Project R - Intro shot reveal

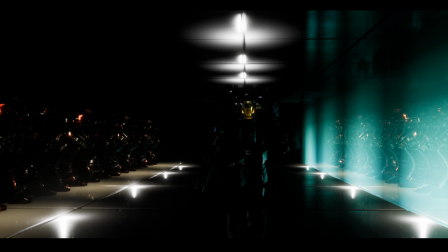So yeah, it's got me conflicted. It definitely has me conflicted. The only thing I could do is make both versions. The center suit seems to get lost in the darkness.
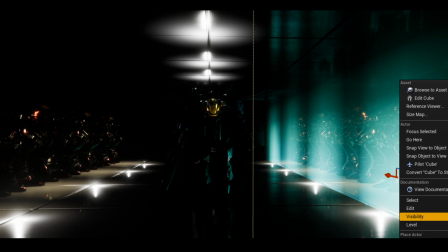Yeah, I mean that goes off with the way that I'm trying to camouflage everything.
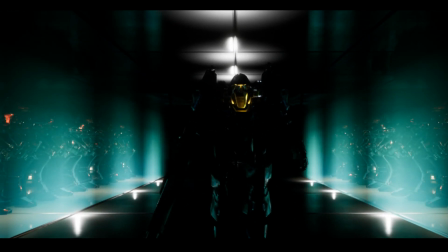If I show all actors for a moment, I suppose I could up the ambience in the level.
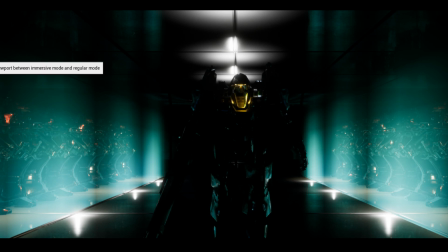Like if I turn around here and go back to from immersive mode,
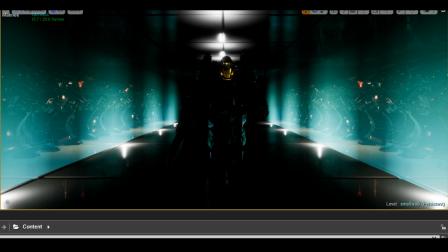you guys might see some of the editor in the background here. If I try and up the lighting a little bit in the post-process, that might help. The thing is, I want to camouflage most of it so you can't see the areas of the level.
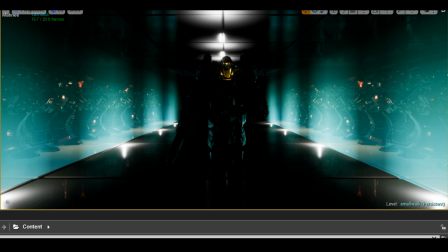So if I go exposure bias here, and I instead of having it at -761, if I have it at, like, say, -0.4,
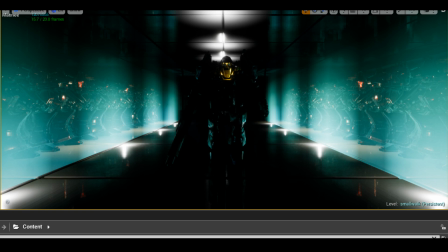it's not really lowered it. I mean, increased it too much. Let's try -0.2.
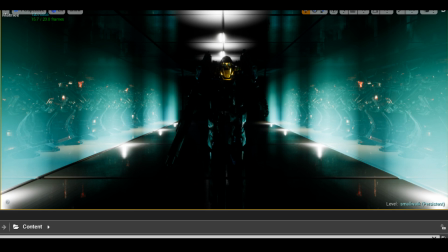Cole says, my vote is for the shield wall to be up, or go back to the profile shot where it's silhouette. I'm slowly trying to raise the exposure bias here. Problem is, if I raise it too much, it goes crazy.
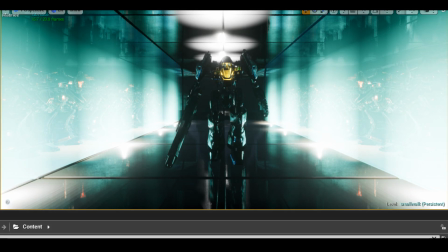Like, I'm starting to raise it here, and oh, that's with 3. That's going way too blue, mate.
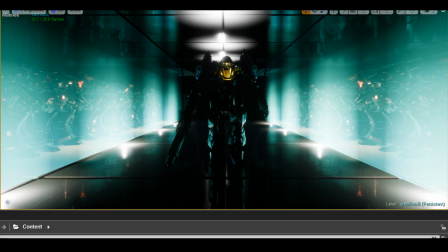That's just ridiculous. Like, let's lower that again. That's 1.
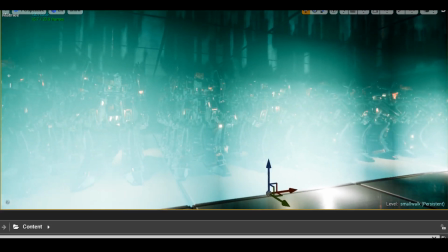Let's have a look around the scene here at the moment.
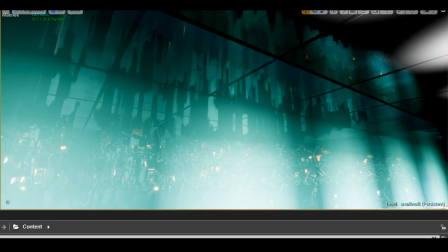The problem is, the more we raise, like, we get all these crappy shadows on the roof here now.
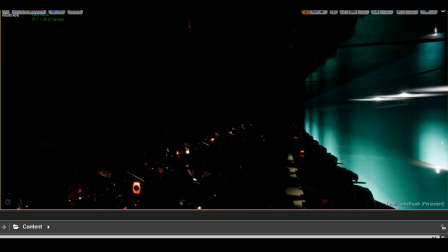And that's not what I want either. Because the lights are lower down to give that kind of spooky effect.
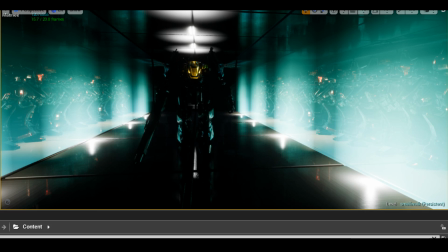But that did help a little bit. Like, we've got minimum brightness is 0 and max brightness is 1. If I put that to 2, and do the exposure bias at 0.5.
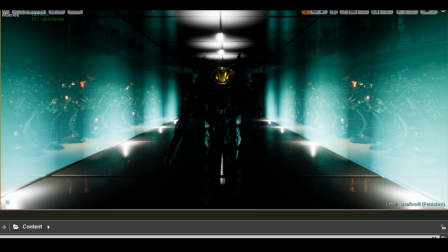See how that goes. No, that lowers it again. Let's try going back. Scrub through the footage here.
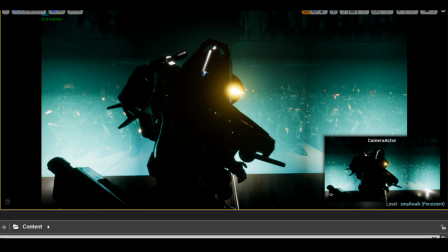Because the idea is we're going to be seeing a lot more in the actual proper animation anyway.
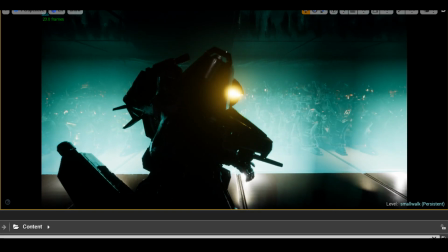The only difference is that this is kind of a spooky run-up to it. So the lighting is going to be different.
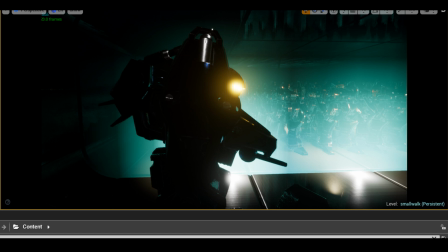Like, I'm not sort of using that as an excuse. I'm just saying that it's obviously going to look that a little bit different anyway. Still can't... Well, we can see the edges of the level now. If I do... minus 0.4...
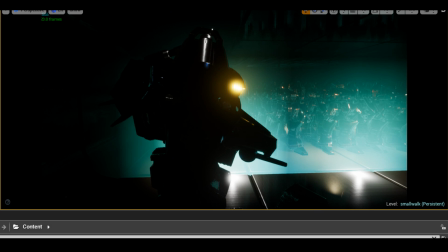Oh, wait, minus 0.4 for the exposure bias, that makes everything a lot darker
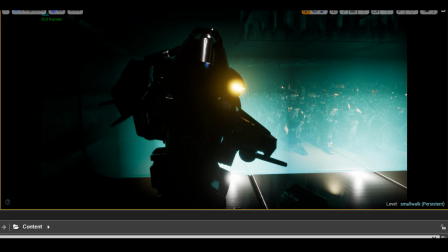compared to 0.5, where you can see it slowly increase the shot there. Yeah, it's still streaming. Sometimes when I press the wrong button, it messes up. Can I do low and high % here and see whether that changes anything?
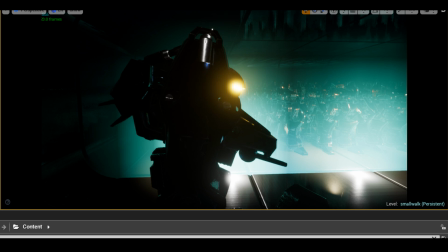Not too much. Let's see here. Bloom. Can I drop the intensity on the bloom?
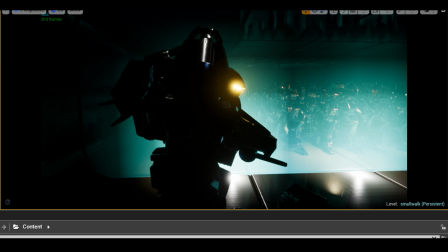0.5 on the bloom. What about 0.2?
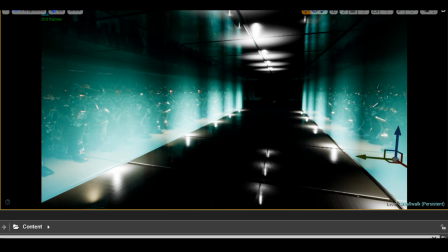Okay, the bloom looks a little bit better like that because it's not as intense.
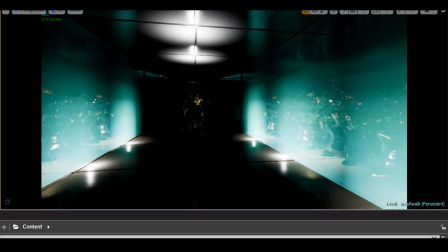I say that, but we've still got this kind of crazy look going on.
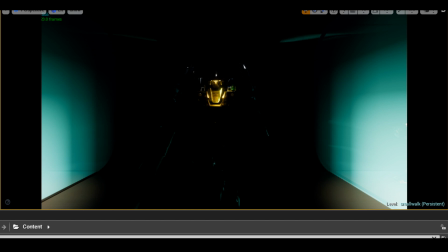From the front, I like the bloom when it's intense, though. That's the thing.